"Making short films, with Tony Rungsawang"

I'm Tony Rungsawang, I'm a director and cinematographer. I submitted two films, Good Person and Car Park Blues.
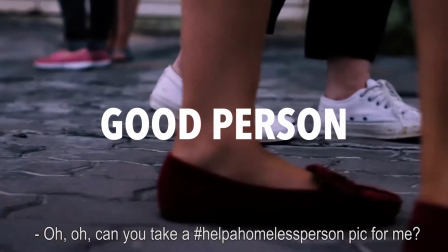First thing that came to my mind was one take, one shot, and then it kind of just came from, it just went from there, like I wanted to just have very few characters and tell just a really quick story with one shot, so that's sort of what happened, and that's how it came to be, I guess.
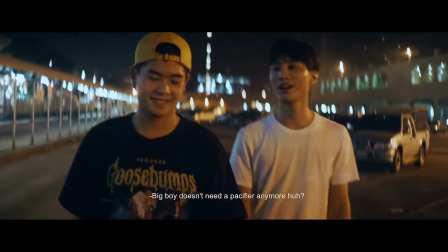I wanted to be able to tell this story in sort of like a nonchalant way, like sort of show a homosexual relationship in a nonchalant way, because usually when I see it, it's sort of like really like superimposed that this is a homosexual thing, but I wanted it to be like, yeah, it's just another relationship.
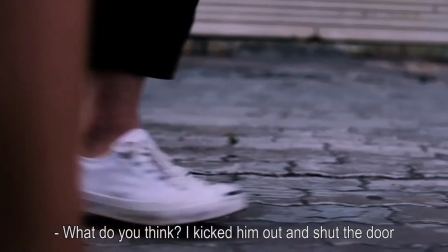These two movies have very different looks and styles of shooting.
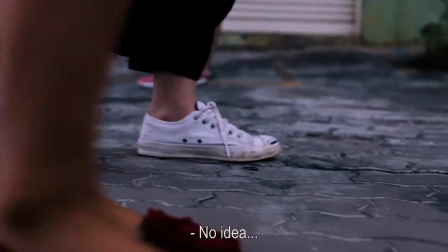So with GoodPerson I wanted to have as clean of camera movement as I could have gotten so I used a Ronin and I shot with a Canon 70D because it has some decent auto focus.
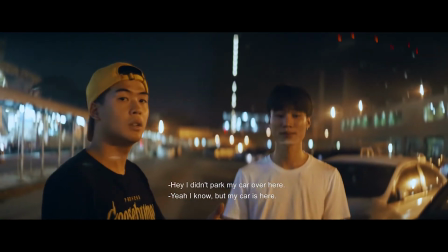With Car Park Blues I wanted to shoot it in anamorphic so I used an anamorphic projector lens.
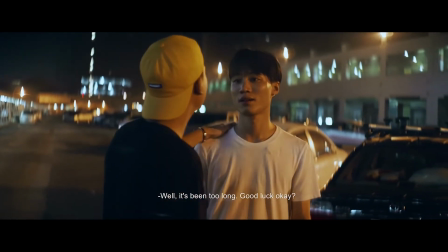I have the FM anamorphic adapter lens.
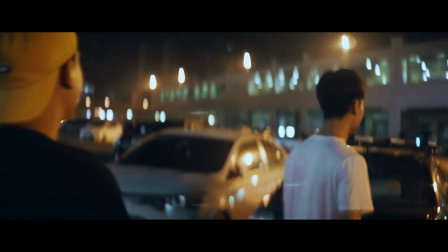Because I wanted the camera to have that realistic handheld shake look, so I used a shoulder rig and stuff and shot it on a GH5, and yeah, because it has good anamorphic capabilities. They were both one take, so there wasn't much editing, it's just post-production color basically. I just used Adobe Premiere Pro to do color grading because it's simple and it's what but I know other people would probably use DaVinci and stuff, but I don't know how to do that. Not about that fam.